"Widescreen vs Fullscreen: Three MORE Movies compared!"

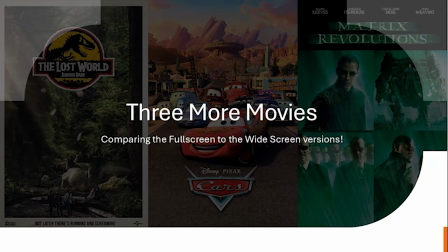Today I have 3 more movies for you where we compare the full screen version of the film to the widescreen so you can see exactly what was cropped out.
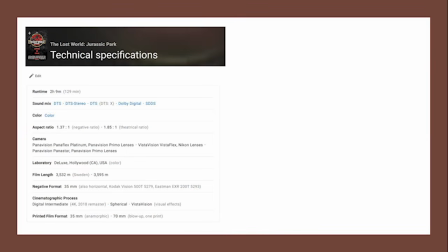A few changes from what I did last time. First and foremost, before I play each clip, I'm going to show the tech specs from IMDb. I got a lot of comments on the last video that said certain films were filmed on Super 35 or 35mm or the specific cameras they used.
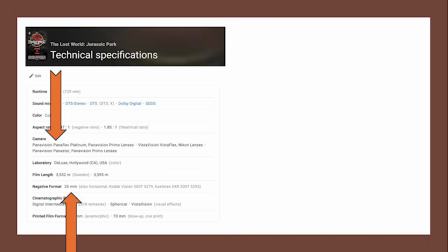So I added that information from IMDb before the clip plays. The other thing I did, based on some feedback from the last video,
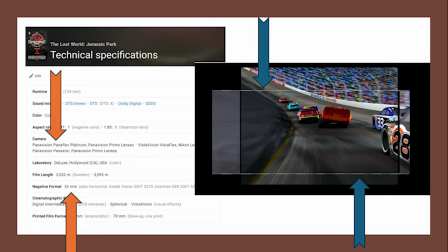is I added blue and white dashed lines around the outside of the widescreen version of the film so you can see exactly what is shown in the full screen, what is shown in the widescreen, and what actually is shown in both. So let's jump into the movies. First up is The Lost World Jurassic Park.
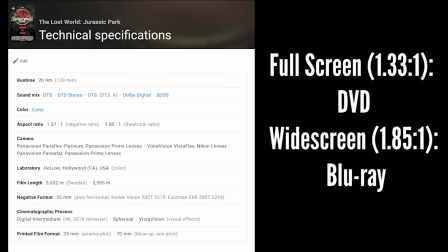In this comparison, it is the full screen DVD, which is in the 1.33:1 aspect ratio, to the widescreen Blu-ray, which is in the 1.85:1 aspect ratio.
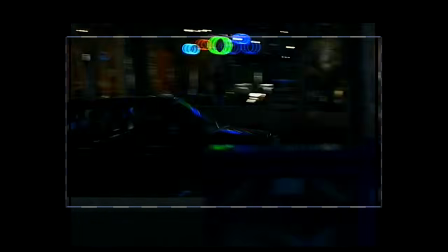The scene I picked is the T-Rex running through San Diego. The full screen version of the movie does extend well beyond the bottom and top of the widescreen.
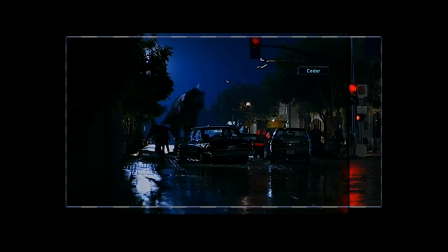However, in shots with the dinosaur in it, it doesn't. It instead crops the side of the image.
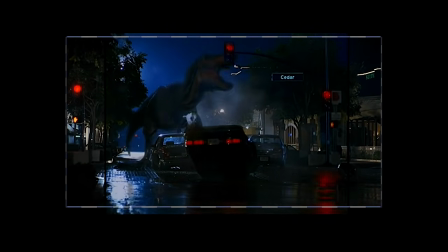So as you can see from these different shots here, they do a good job framing for both the full screen and the widescreen release.
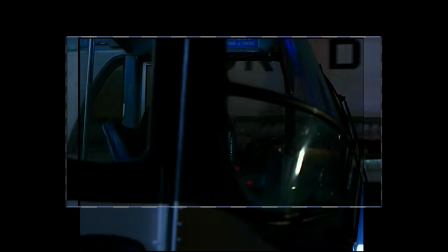Like here, your focus is on the bus driver and the passengers, not the fact that the bus is part of San Diego Transit.
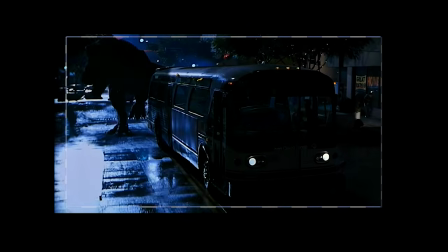In the next shot, however, you'll notice the bus driver is cropped out of the full screen version.
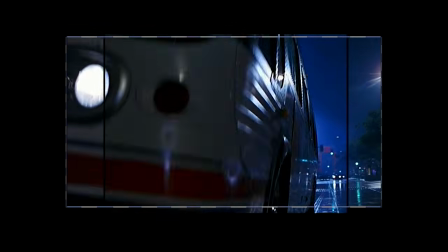That way they can show the entire dinosaur as part of the shot. So again, interesting to see the choices they make when they release these different versions of the film.
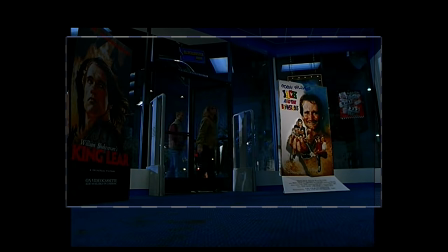Overall, they do a good job keeping the action centered no matter which version of the movie you watch. But at the end of the day, to me, this is just a widescreen movie.
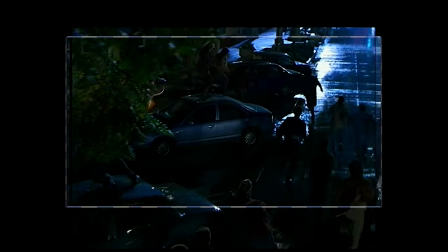It's in the 1.85:1 aspect ratio, which looks great on modern 16:9 TVs, at least from an aspect ratio perspective.
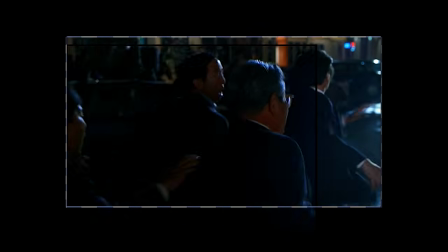So unless you're a diehard fan of 4:3 movies, I would stick to the widescreen here.
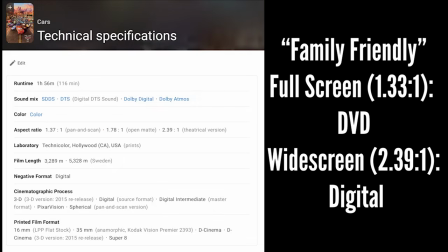Next up is Cars. In my last video, I showed The Incredibles, and that was pretty much a straight pan and scan and crop from the widescreen version of the movie. A lot of people in the comment section said that Cars didn't do that they re-rendered the film in a larger 4:3 aspect ratio when they made the full screen version of the movie.
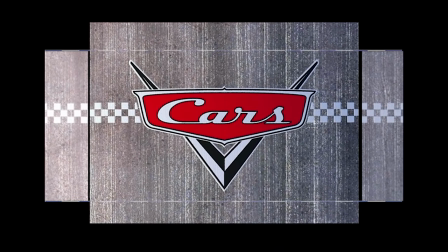And that does appear to be the case. If you look at this comparison, the full screen adds a little bit more on the top and bottom,
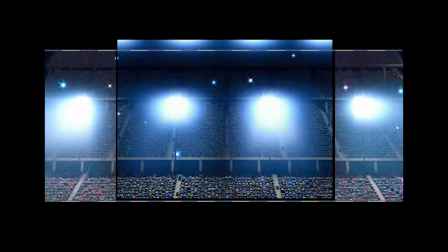but does crop the sides a little bit to get everything to fit properly on a 4:3 TV.
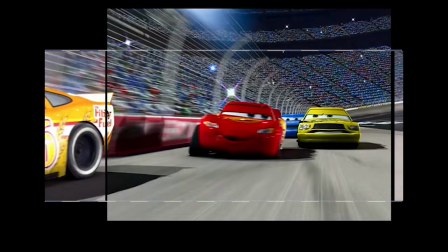I do appreciate the fact that when they put this movie in a full screen mode,
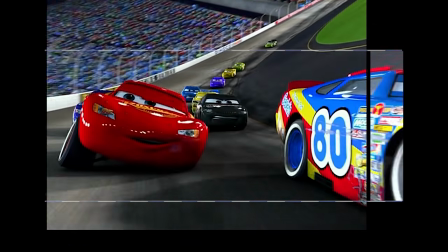they did it this way and they didn't just crop the sides, shrink the image, and you miss out on 40% of the movie.
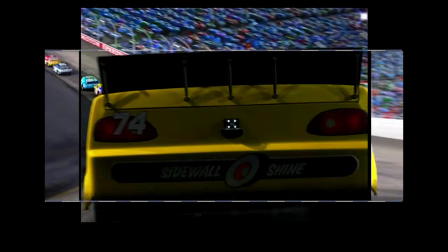I think doing it this way is the proper way of doing it. And I will say, if you're a fan of the Cars movies, if you like watching them and you plan on watching them again,
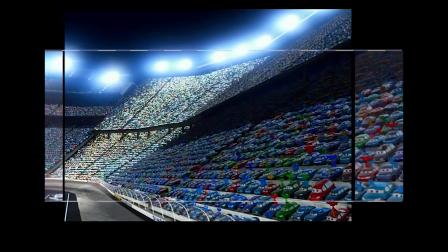and you've never seen the full screen version, I think it's at least worth checking out.
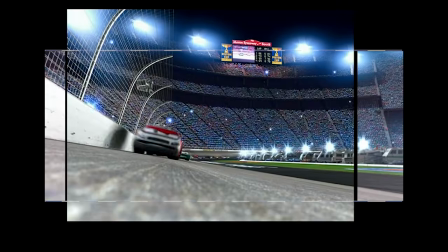It's just a little bit of a different experience seeing the movie that way versus the traditional way, which is the widescreen format.
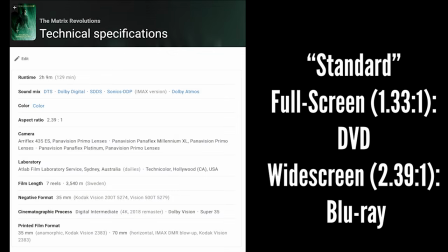And finally, we have The Matrix Revolutions. Now, when I saw this at my local library, I was pretty excited. I had heard that they shot the original Matrix trilogy in Super 35, and there are scenes online showing the open map version, which are very tall. Specifically, I was very excited to watch the scene at the end where Agent Smith fights Neo.
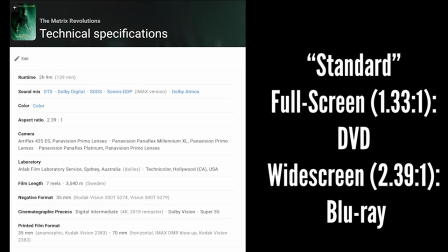I've seen this movie enough times before that I thought it'd be cool to watch at least that scene in full screen.
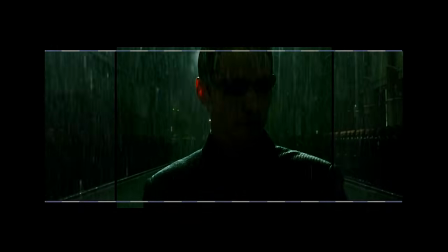However, that wasn't the case. This was a straight pan and scan.
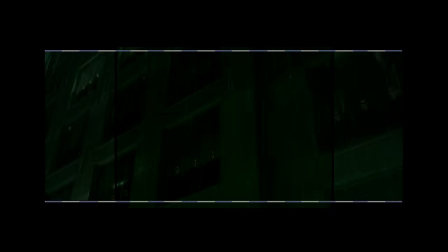They took the widescreen image, for the most part, cropped the sides, and that is what they did for the full screen release.
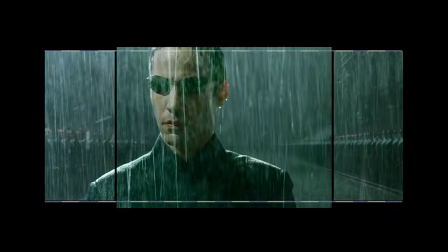As you kind of watch this scene play out, you're going to notice a lot gets cropped out of the full screen version of the film.
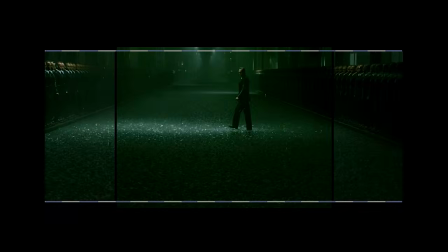It's very zoomed in, like in this shot right here on Neo, and you don't really see the Agent Smiths on either side of him very much.
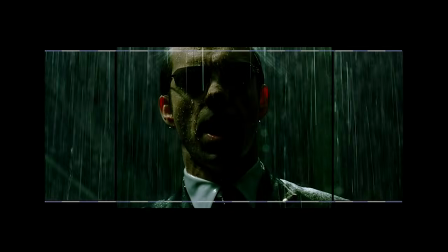I've heard some people describe watching full screen movies as watching a movie through a keyhole or watching a movie through a telescope, and I never truly understood what they meant until I watched this version of the film.
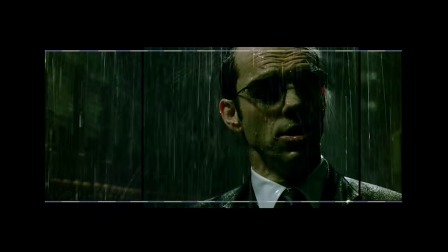When I put this on my TV, everything just looked weird and way too zoomed in, and I felt like I was missing half the movie.
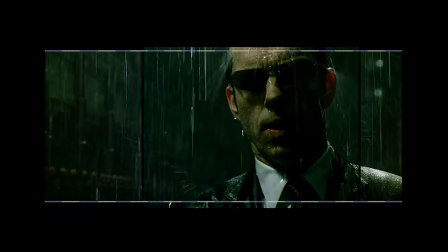Turns out because I was missing half the movie. Out of the 8 movies I've reviewed so far, this was probably my least favorite full screen version.
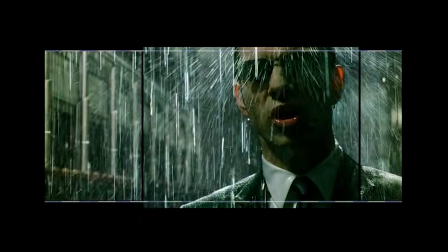I would avoid this. You're not missing anything either above or below the scenes, and it's way too zoomed in.
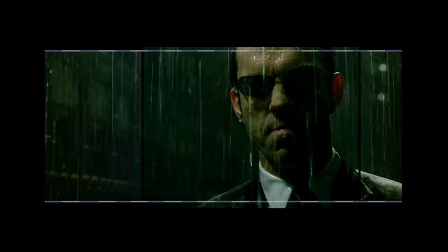And coming up in this top-down view of them running at each other,
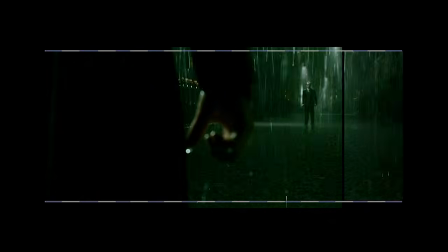where in the full screen they seem to be compressing this very wide shot, and as the camera zooms in on the character,
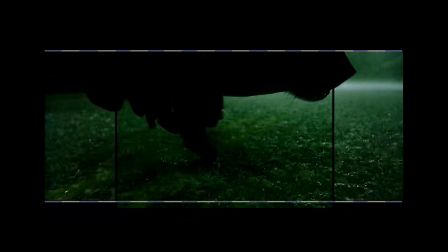they stretch it out.